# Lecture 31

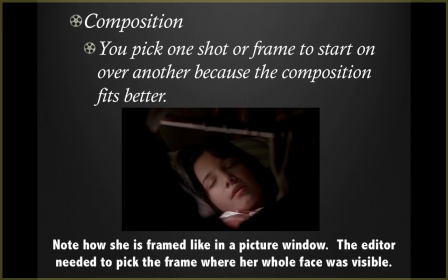8:07 Composition is you pick one shot or frame to start on over another because a composition fits better. All right, so if you look in this picture, you can see how the girl is framed like a picture in the window,
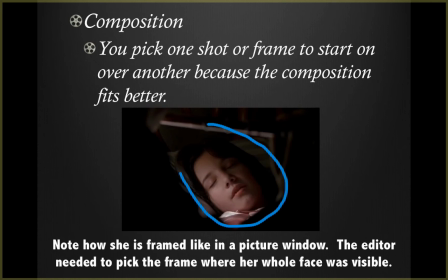8:21 in that just her face is seen between her mother, who is on this side, and her father, who is on that side. So, from in the film, this is what's happening. Now, the director wanted to have this composition in here, and so the editor,
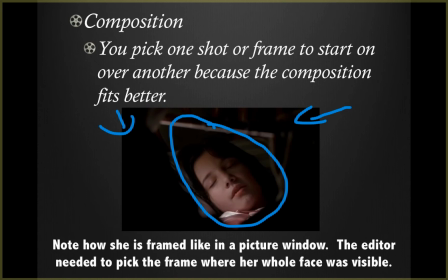8:39 when they were cutting to the shot of the sleeping child, thought that it would look better to start on a frame where you see the girl positioned between, sort of frame within a frame of the girl positioned between the two parents.
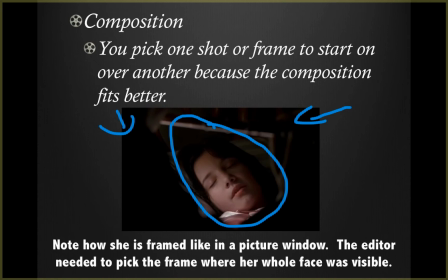8:55 We're seeing through them. So this is a choice that, because there's actually earlier scenes where maybe one of the parents covered her face a little bit more than before, or they could have. There's also a scene, part of the shot where her parents maybe weren't even in that frame at all, so it's just all the little girl,
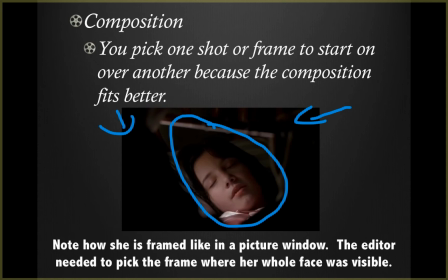9:15 and it's very important in the film that we see all the family together in this shot, with the girl being the central focus. So she's framed within the parents, context of the parents. And so the editor picked this frame to cut into over other frames
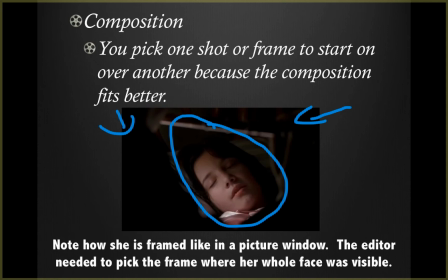9:35 so that it fits better, so that it looks better, so that it shows what we want to show. So in this case, you could make an argument that a compositional choice is an artistic choice.
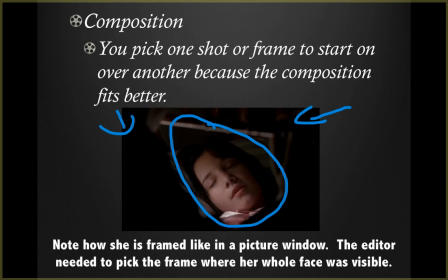9:50 And from previous lectures, when we're talking about composition, you know that. is a choice that has a factor into this, artistic factor into this. But as a factor of an edit, a logical choice for an edit,
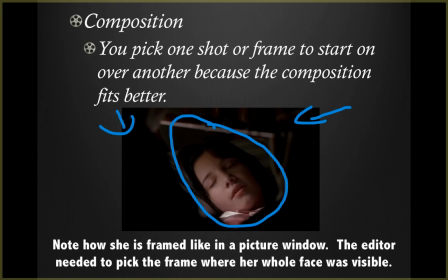10:04 you are the art of it is that you know you want the character framed in a certain way. The logical part of this compositional choice is that you pick the frame that has the best composition in it. That's where it falls down to.
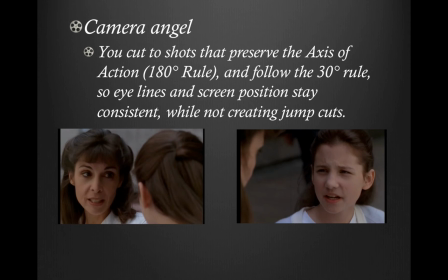10:23 All right, camera angle. You cut to shots that preserve the axis of action, and or another way is called the 180-degree rule. And you follow the 30-degree rule so that eye lines and screen position rather, stay consistent while not creating jump cuts.
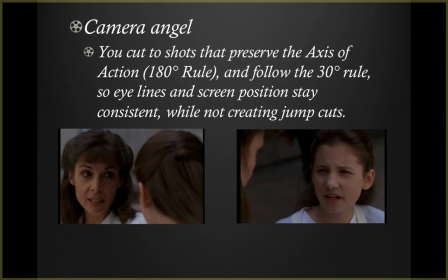10:42 So what this means is at camera angles, you're making choices that make logical sense and you don't break that 180-degree rule line. And you also follow the 30-degree rule line, which we talked in previous lectures.
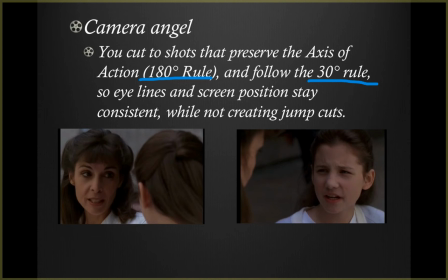10:58 Yeah, so camera angle, again, this is not an artistic choice so much. It's just that if you do have to cut between two characters, that you can't confuse your audience by breaking the 180-degree rule, unless you want to.
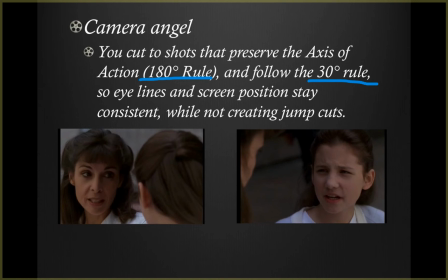11:13 Yeah, that's another option as well with camera angles, that well, maybe you want to break the 180-degree rule. But that's what it boils down to, is that you're picking one shot, again, as a factor. You're picking one shot over another shot because you want to follow these rules.
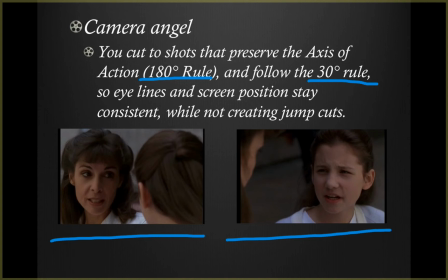11:34 So in this instance, you have an over the shoulder followed by another over the shoulder, and you're not breaking the 180-degree rule line. So camera angle,
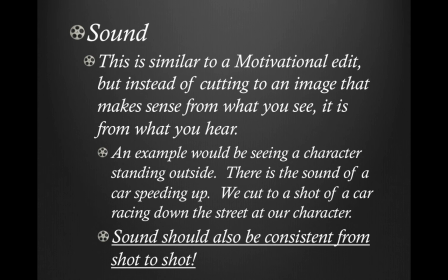11:48 sound. Now sound is a little bit trickier. Sound, this is similar to a motivational edit, but instead of cutting to an image that makes sense from what you see, it is from what you hear. An example would be seeing a character standing outside. There is a sound of a car speeding up.
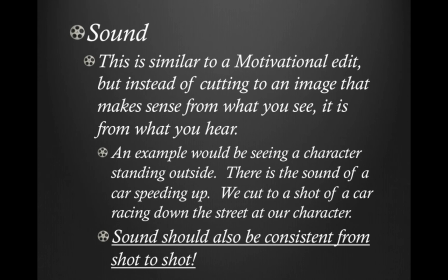12:07 We cut to a shot of a car racing down the street at our character.